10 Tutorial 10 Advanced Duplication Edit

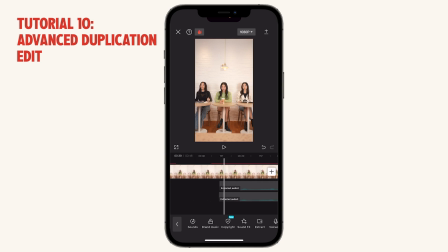1480s
But what I'm going to do is I'm going to move it forward just a teeny bit in the timeline like this. And so there's a tiny bit of like overlapping echo-ish type of situation that you can hear, and it will sound like there's three people talking, but really you just duplicated one of the audios.
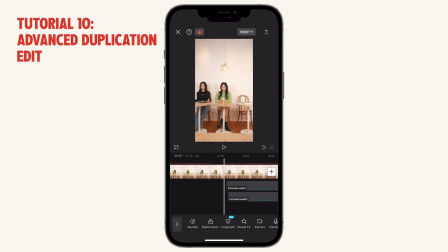1499s
And this way it won't be as messy as three completely different people talking at different pace, and it will be more sound like three-person, but it's really like two-person, and you duplicated one. So let's take a listen.
Session. Register by comment word and arrow down below.
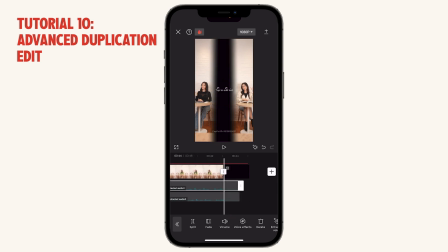1516s I'll see you there.
Okay, I think this version is too echoey.
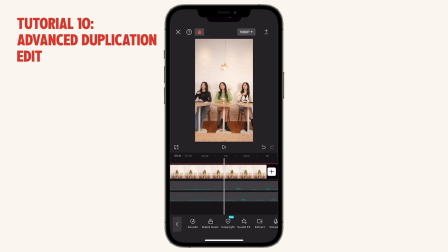1521s
So what we want to do is bring the audio even closer to each other so it doesn't sound like such an echo.
Session. Register by comment word and arrow down below. I'll see you there.
That sounds a bit better. Maybe just a little bit more forward.
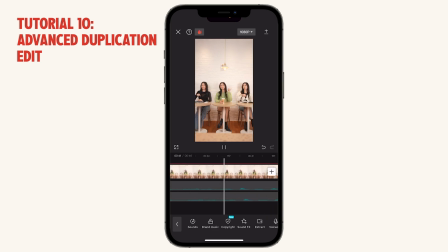1542s Session. Register by comment word and arrow down below. I'll see you there.
Yeah, that's too echoey, so let's move that back.
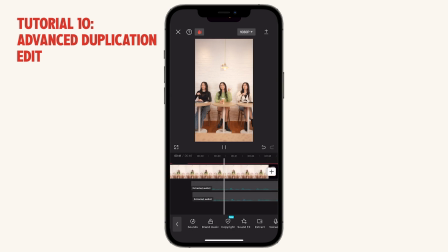1557s Session. Register by comment word and arrow down below. I'll see you there.
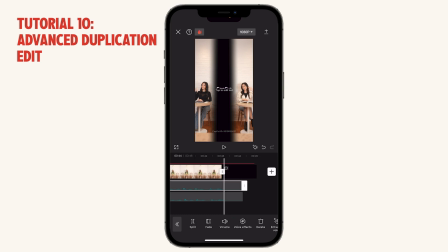1563s
I think that's fine. It's at least better than before where it was really messy and you can't really hear anybody.
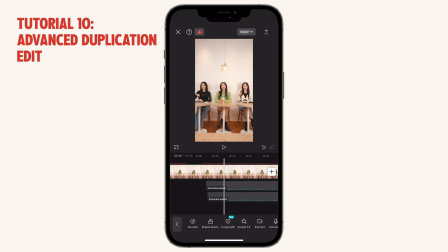1571s
Okay, let's just trim the end. Let's delete this end clip. And that's sounding pretty good.
Register by comment word and arrow down below. I'll see you there.
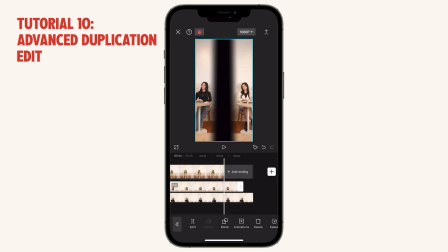1582s
And let's go in and just make sure all of the clips are aligned correctly in the timeline.
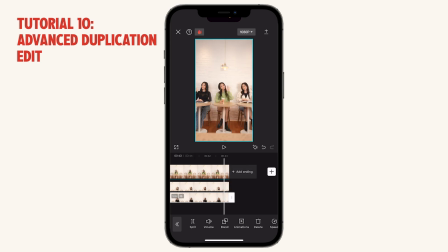1589s
Okay, and it ends at the same time. Great. Okay, now what we want to do is simply match this first clip here so that it lasts all the way up until here. And then match this clip and slow it down so that it goes up here, and then it will connect seamlessly with the next part.
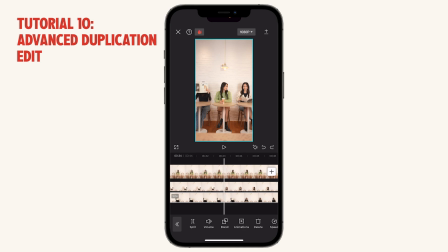1609s
But you'll notice, remember, before they already were speaking, this person on the right, the person on the left, they're speaking. And you don't want to affect the speed of when they're speaking. Again, similar to what we said before, when there's dialogue, you don't want to speed up or slow it down because you will change the tone of the voice.
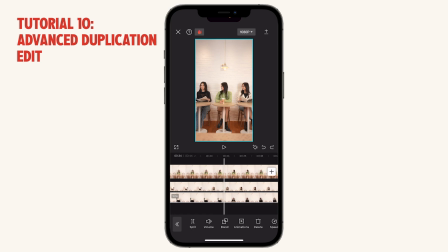1626s
So you want to go to the part where they're not speaking. For example, this black layer, she stopped speaking here. So split the clip here. And then you just want to slow down this selected part right here, the 2.5 second part.
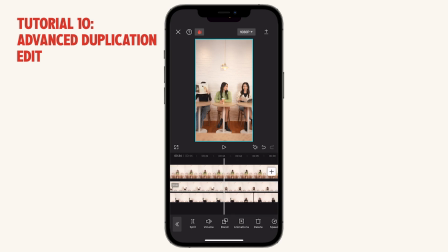1641s
Same thing with the white. Let's go to the part where she stops talking right here. Let's split that. And you want to slow this part down. So let's go into speed.
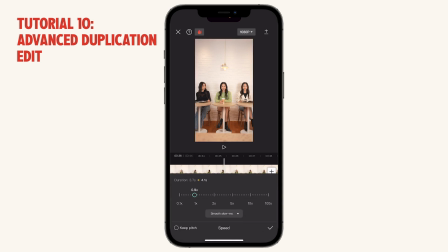1652s
Don't choose normal because in normal you can only uniformly reduce the speed, the entire clip, by 0.1 of the speed. So you want to do curve and do custom instead because it gives you a lot of customization and you can really like
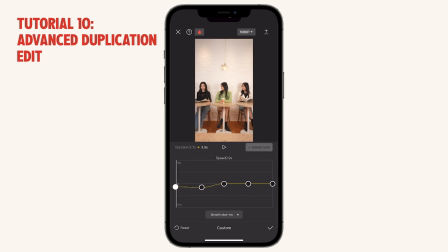1670s
only reduce it by a little bit and then test it out and see what is the right speed.
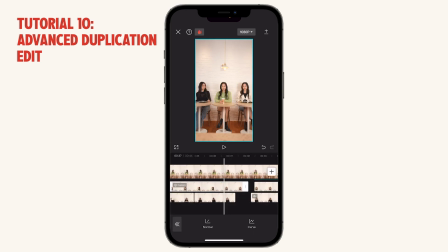1678s
Okay, let's take a look first. This will take a little bit of experimentation. Okay, you can see now the clip is a bit longer because we've slowed it down. So we just need to slow it down just a bit more so that it connects with the next clip. But not too much either so that it becomes too long.
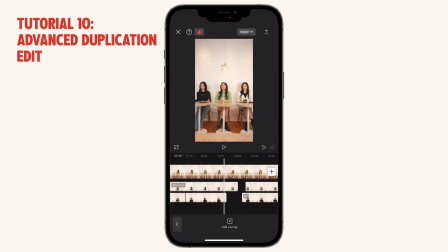1696s
Okay, very close. A little bit slower. That's really close, just a little bit more. Okay. I think that is so close that we could probably just
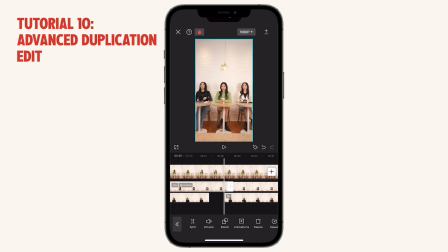1712s
trim this to the beginning and then it connects smoothly. Okay, good. Now let's do the second part. This will definitely probably need to be slowed down maybe a tiny bit more because it's a shorter clip.